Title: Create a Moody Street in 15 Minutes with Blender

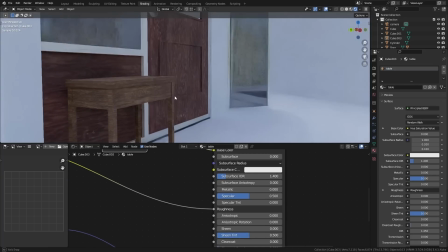All I did is I just shifted the colours slightly with the hue saturation node so the repetition isn't quite as obvious. then I added a tile material to
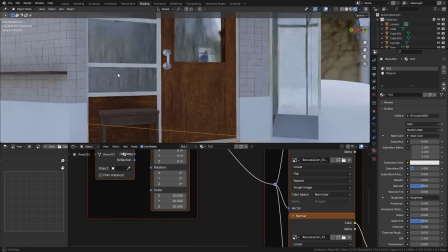these lower walls around the building and on the upper walls on the building I added a brick material all of these texture sets are from
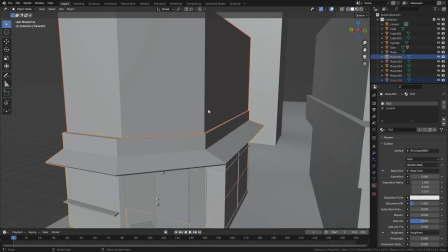textures.com by the way now quite often if it's just a brick wall I'll leave it flat but in this case I knew that would have to be
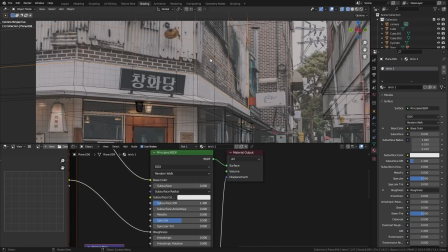bumpy you see we can make these street scenes and make them look good quite quickly because we don't have to worry about materials because everything's
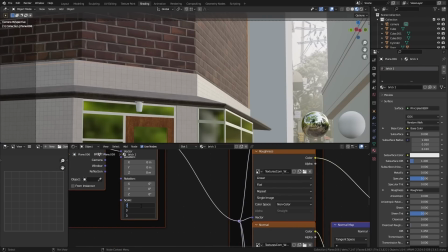wet we don't have to worry about the fine details and the textures because everything's dark but we do have to worry about the shapes and the silhouettes.
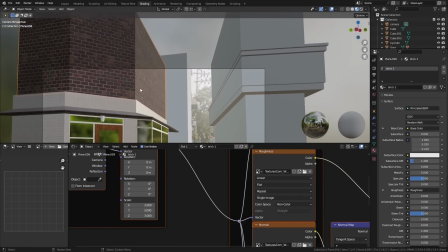The reason is because everything's wet and we have these strong neon lights.
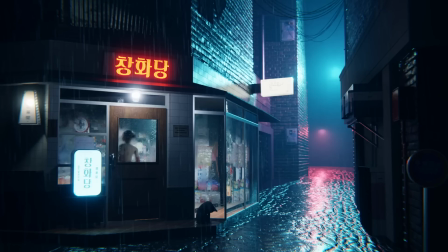It lights up the edges of all the different shapes and if we have a load of flat surfaces that's going to stand out like a sore thumb and it's going to be a boring image.
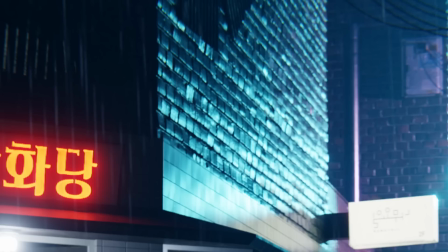So I wanted the brick to have some actual bump to it. So to do this what I did is I used micro displacement with a displacement texture that came with the original brick texture micro displacement
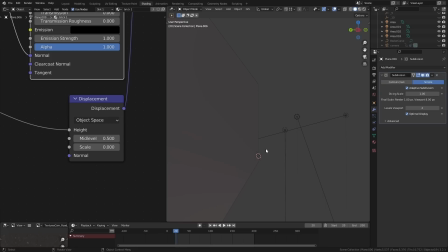is a type of mesh displacement that happens inside the shader at render time
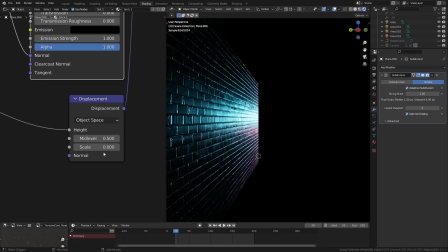the mesh itself doesn't actually alter shape until you hit render or you preview the render in cycles viewport mode micro displacement works best with adaptive subdivision which increases the amount of subdivision on the mesh
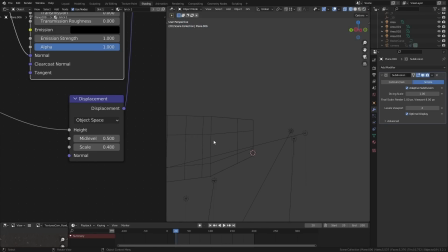the closer it gets to the camera that means that you don't have loads of extra subdivision on areas where it won't make a difference because they're far from the camera.
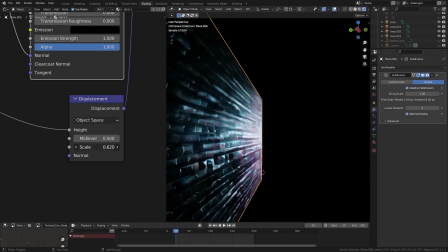To enable all this stuff just change Blender's feature set to experimental,
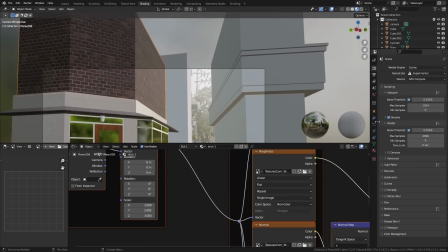add a subdivision surface modifier and make sure you click adaptive which is a new setting that will appear once you're in experimental mode. Then in the material settings for the brick or whatever you're trying to set up, go down to the settings and change the displacement type from bump to either displacement or displacement and bump.
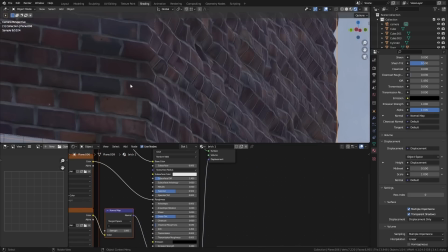Finally make sure you go into the shader settings and you add a displacement texture going into a displacement node then you plug that into the output.
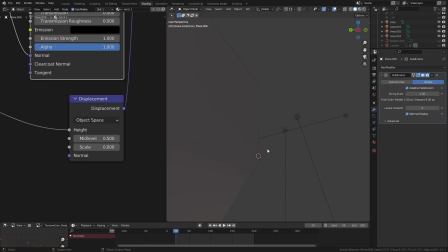You can use the displacement node to change the strength of the bump. So using this method we get really good viewport performance,
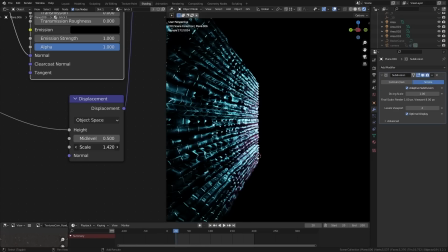we get lots of details where we can actually see them close to the camera and if you have a fast graphics card like this RTX 4090 you're also going to get really good render times too.
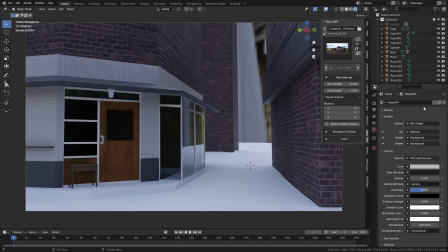To quickly preview how this is all gonna look I set up a large cube I give it a volume scatter material so it would add some
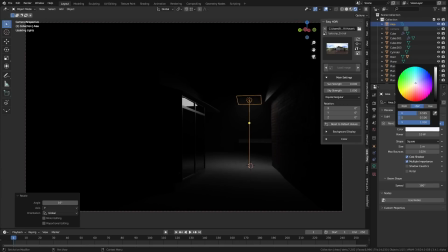light fog into the scene and then I put a strong light in the distance where I knew there was probably gonna be some sort of lamp or
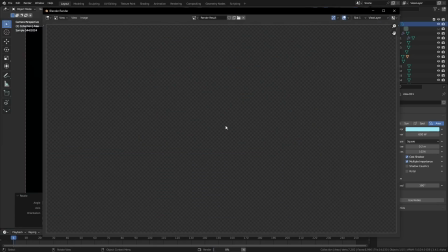a neon sign in the future you can see how the displacement on the bricks is doing a really great job of catching all that light and it makes the scene look much
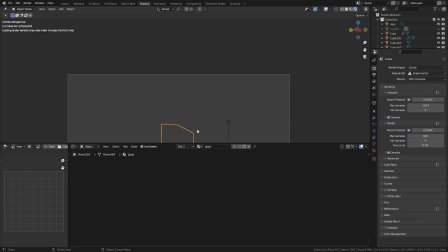more realistic than if we just use a flat texture now for the same reason I added a really low-strength musgrave
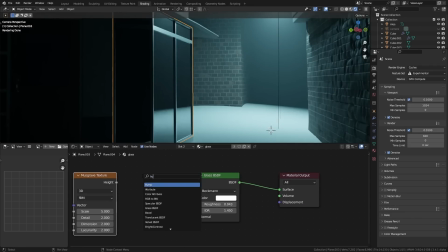texture to a bump node inside the glass shader. You can see that just makes it look like it's a little bit wobbled and less flat and perfect because if you look at panels of glass they rarely all line up exactly the same.
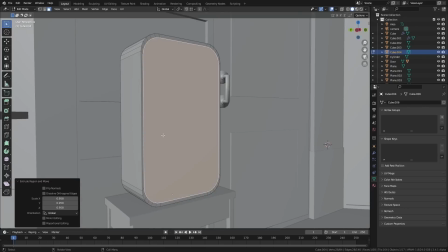A lot of the textures I used for this shot were lifted straight from the reference photo.
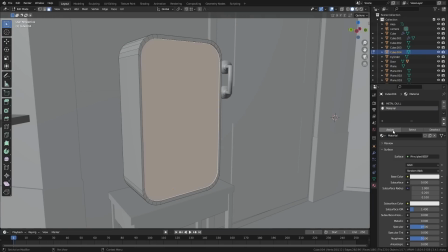This illuminated sign for example I matched the perspective of the box the best that I could and then I just UV projected from the camera's
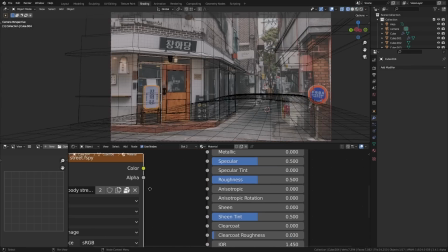point of view the UVs so that they would line up perfectly with the original reference image I use that reference image as the texture and I could just
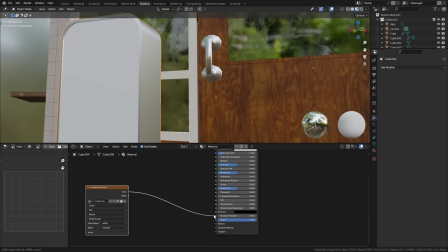use that basically to power the strength of the emission light so now the white parts would be more lit up and the
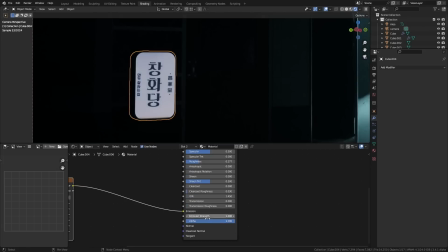black parts would have no light at all now science like this in real life would never have
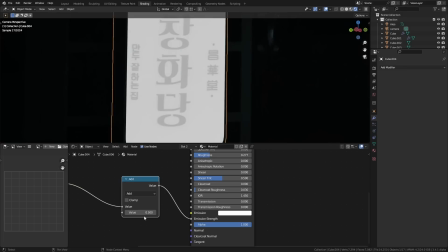perfectly black parts right because it's just ink printed onto translucent plastic you're always gonna have a little bit like that bleeds through
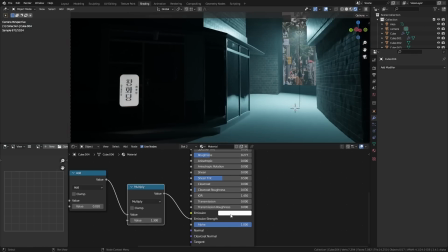so we just want to add a little bit to this so it's not quite perfectly black and to do that I just use the math notes and add and I used
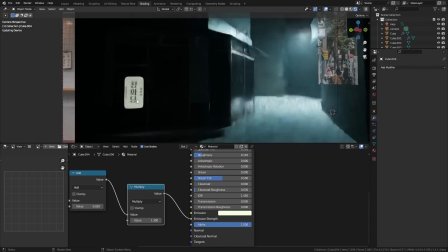a really low strength number which will make the black slightly less black to get an idea of how the street was going to look in the final image
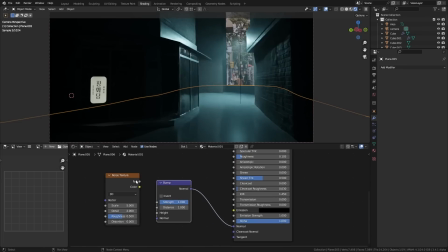I used a bump node with a noise texture on the road and I decreased the roughness so that the surface would look wet now I've
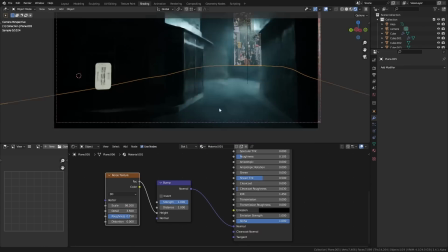got the optics viewport and noise are enabled here and it's doing a really great job of quickly cleaning up what should be be a very noisy shot.
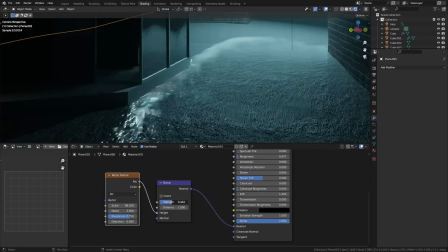Typically when you have volumetrics in a scene you always have a lot of noise.
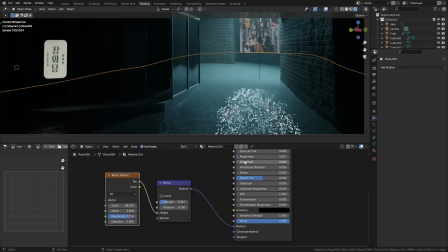When you have surfaces like this road where it has lots of very small details and it has low roughness that usually causes
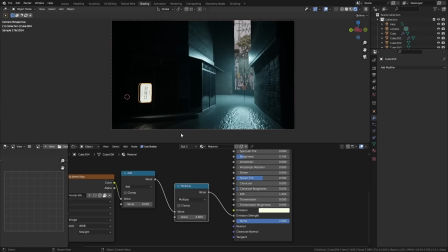a lot of noise and fly flies so it's nice that we're getting a really clear image here very quickly using the optics denoiser.
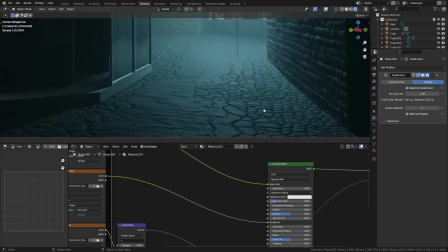I thought that this road surface was looking a little bit too new and clean and uniform so I decided to swap it out with this texture set I found of a really messed up cracked road just like we did with the bricks earlier on this is all about thinking about the shape and
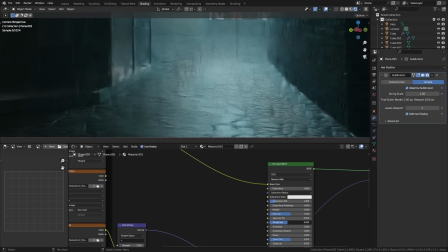the silhouette of the scene and trying to get as much visual interest into the shot as possible.
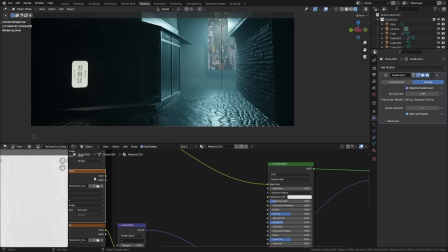I knew that all the cracks in this road once the surface was wet would look really good with the lighting and it would light up and it would all look very organic and very real.
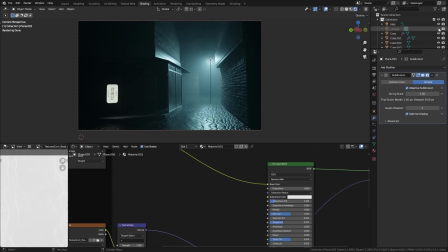CG roads too often look just way too perfect even if they don't fall into the trap of being flat.
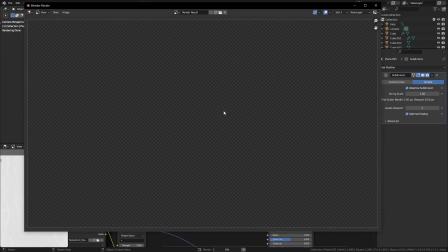If you look at an actual road surface especially in like a back alley you have potholes you have surfaces that have been repaired,
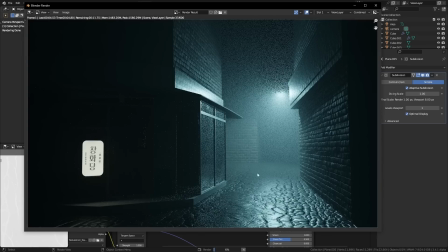you usually have areas that are cracked and messed up.
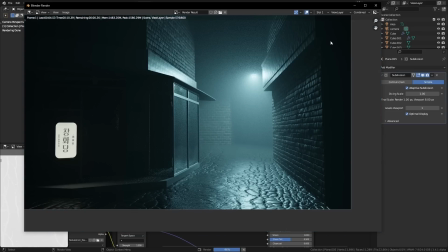There's all sorts of stuff going on and it's worth finding a decent texture set like this or combining multiple texture sets to get a better appearance to the road.
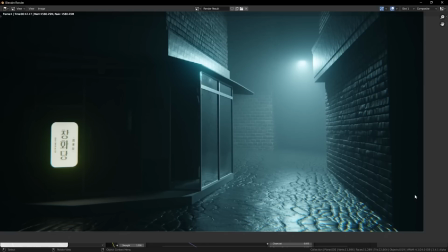There's some corrugated plating on the side of this building in the original reference photo. I decided to replicate that for the exact same reason.
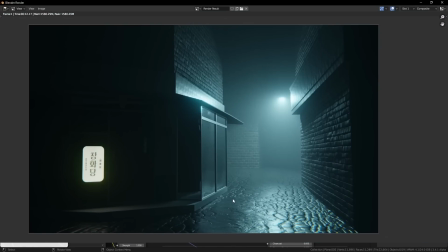I knew that it would catch the light and it would add some more visual interest into this dark area up the top.
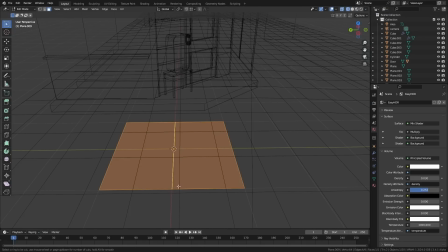Corrugated plates and stuff are actually really easy to do in blender you just add a plane and you give it a few loop cuts then you select every other one of those the easiest way to do that is with checker deselect and then you move the selection up or down so that you
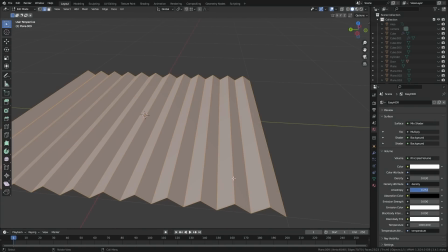have this repeating W shape then you just need to select all of those edges and use the bevel tool to round it off
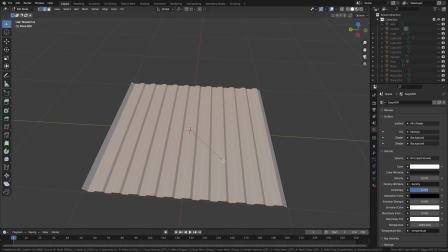shade smooth and it looks like a piece of corrugated plate especially once you add some sort
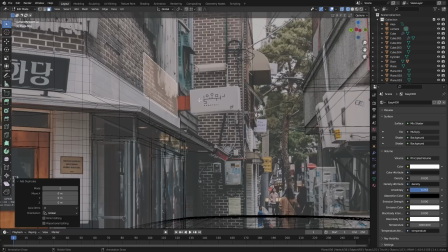of metallic texture this second illuminated sign I made the exact same way as
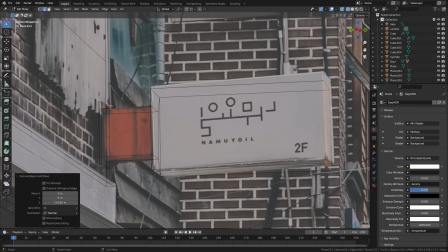the first one. I just tried to match the perspective as best I could and I projected the UVs from the camera's view.
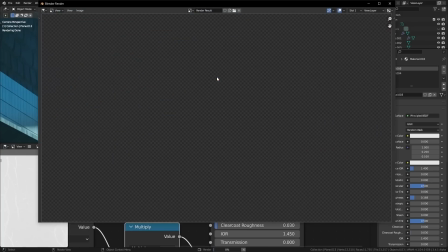You can see here that the scene is rendering out at about 13 seconds per frame at this point
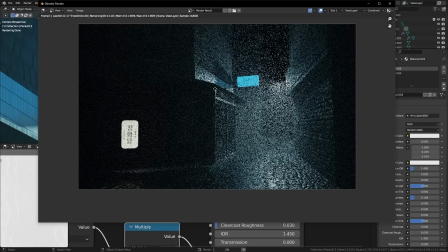which is actually really really good for a shot with so much volumetric fog and all these strong lights.
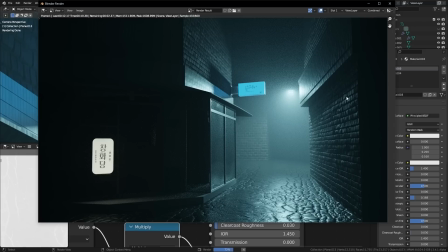This is due to something called Nano VDB which is an Nvidia technology that can be actually used on newer RTX cards to get much faster volumetric rendering.
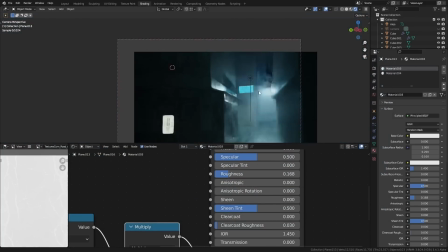It's automatically supported in Blender, you You don't have to enable it in the settings or anything.
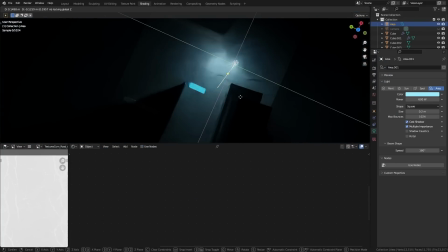If you have a newer RTX card and you're using optics, it'll just work automatically.
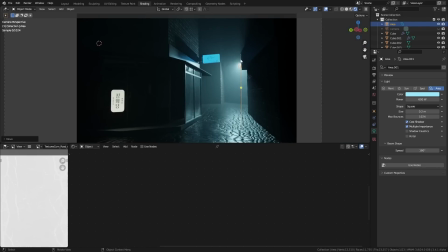Static scenes like this always work a little bit better if there's some sort of human interest element
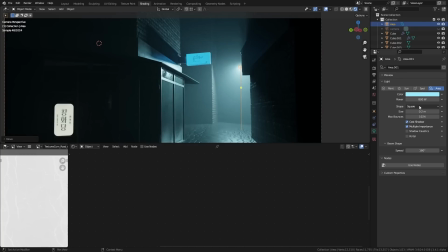like an actual person in the scene or a character or an animal.
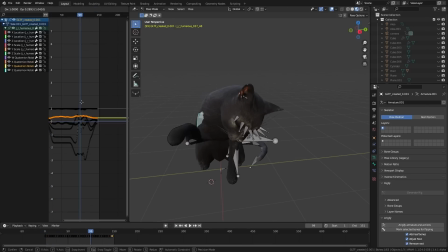So I found this cute animation of a cat on Sketchfab and I just altered the animation slightly in the graph editor so that it was licking at its paws. I figured it would be like drying itself off after hiding from the rain.
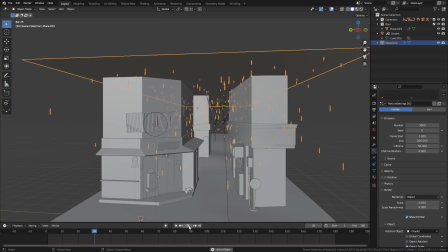Speaking of rain, I tried a few different experiments with various new ways to try and make it look like it was raining. I tried using this geo node setup.